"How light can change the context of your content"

My name is Mike Osridge and I'm going to talk to you about the power of light. Now, light has a unique property. It can change the context of whatever scene you're trying to do. It can change the emotional context of what you're trying to film or take a photo of. It can change the temperature, make something feel warmer or cooler. Or it can make something look much more flattering than what you do with basic lighting. so I have here kind of studio light set up right now I have an antique light which is simply just this like you know an antique bulb and enjoy light stand facing right at me blinding the crap out of me and a ring light around my camera just standing on a little pedestal so I have two different directional lights facing at me one giving me a skin color tone and the other one just exposing me Whereas my backlights here are just kind of creating accent lighting. But this is creating more of a professional studio feel. So what happens if I just do a flat feel?
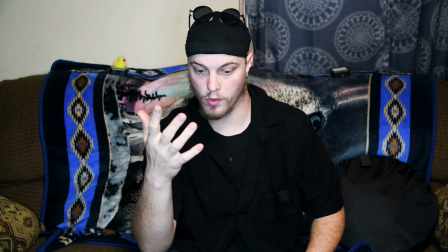1:09 Okay, now I shut down most of my lights except for the ring light because that's the only real illumination I'm getting from the camera settings I have.
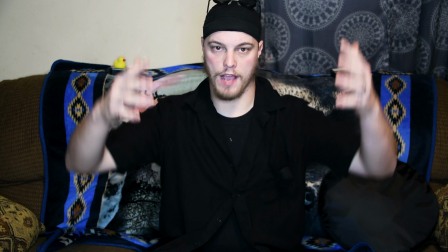1:17 But I have a dome light turned on. So now what's happening is that I have one major light source bombarding me only in one direction and
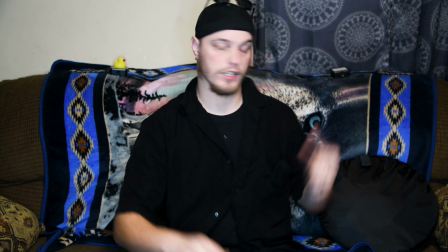1:26 What's doing is that it's causing unflattering shadows. I've turned off my accent lighting So you don't have any additional lighting that's being in the shot.
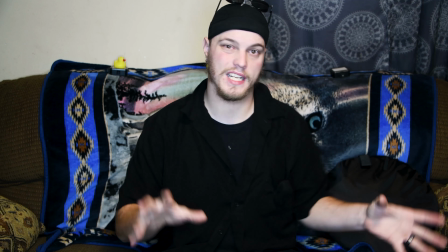1:35 So now it just kind of seems boring and uninteresting to a lot of people but
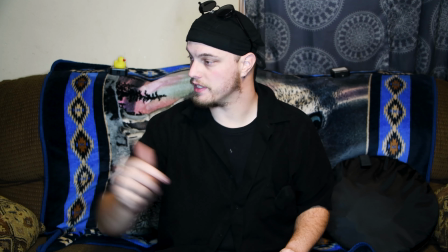1:42 Just having the little bit of accent lighting is having the little antique light turned on and getting
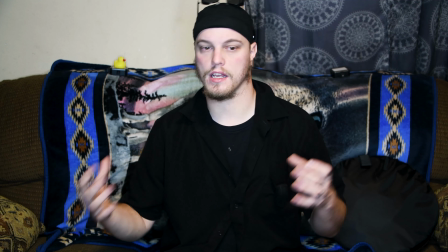1:48 that overhead light changes the dynamics of the film that I'm trying to make right now. So how does light direction affect someone's features like your facial features or a product's features? So let me turn my lights back on and I'll show you.
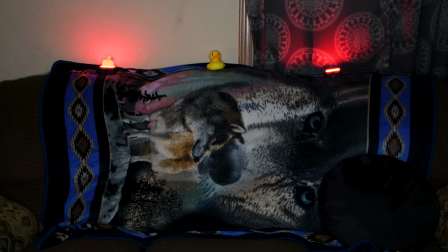So when you take professional photography courses or go to school to learn about photography or filmography a lot of times they tell you not to take a photo or a film of somebody in harsh sunlight especially when it's up like high noon because what you're doing is you're trading on flattering shadows so let's turn my little LED light to white light and I'll show you so what they're talking about is high noon which
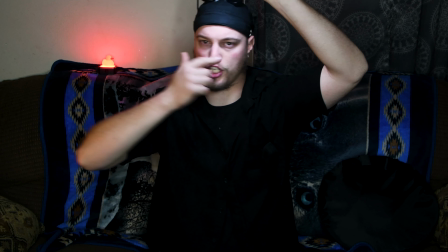2:46 is roughly about here You can see how the light is catching a shadow on my face and I'm trying my best to show you but it may not show up here on
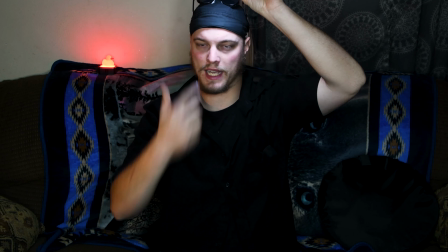2:54 the camera very well. But you can see like bags underneath my eyes from the light itself.
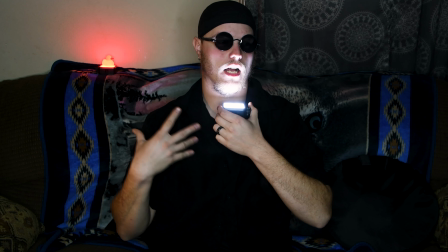3:00 But if I go down below you can see look like I'm part of the Addams Family kind of creepy like. Not a very good flattering photo either. But what they do teach you is go for side lighting.
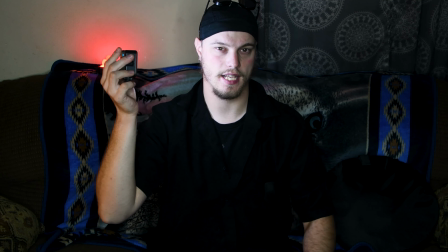3:17 because what you want to do is that you want to have a highlight on one side and you want to have a shadow on another.
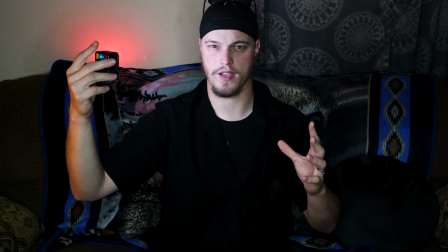3:24 A lot of times you want to have about a 45 degree angle to have this nice effect and it does look a lot more flattering in a professional setting.
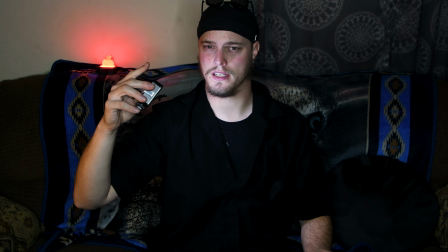3:34 The same can apply to product photography. When you're doing product photography, you're using the same concept of directional light. You want to make your product look flattering. Yes I'm using rubber duck. It's hard to make a rubber duck flattering but everybody loves rubber ducks so bear with it. So with directional light most product shots is you have a key light in front of your subject which is going to illuminate the front of your subject and then you're going to have a key light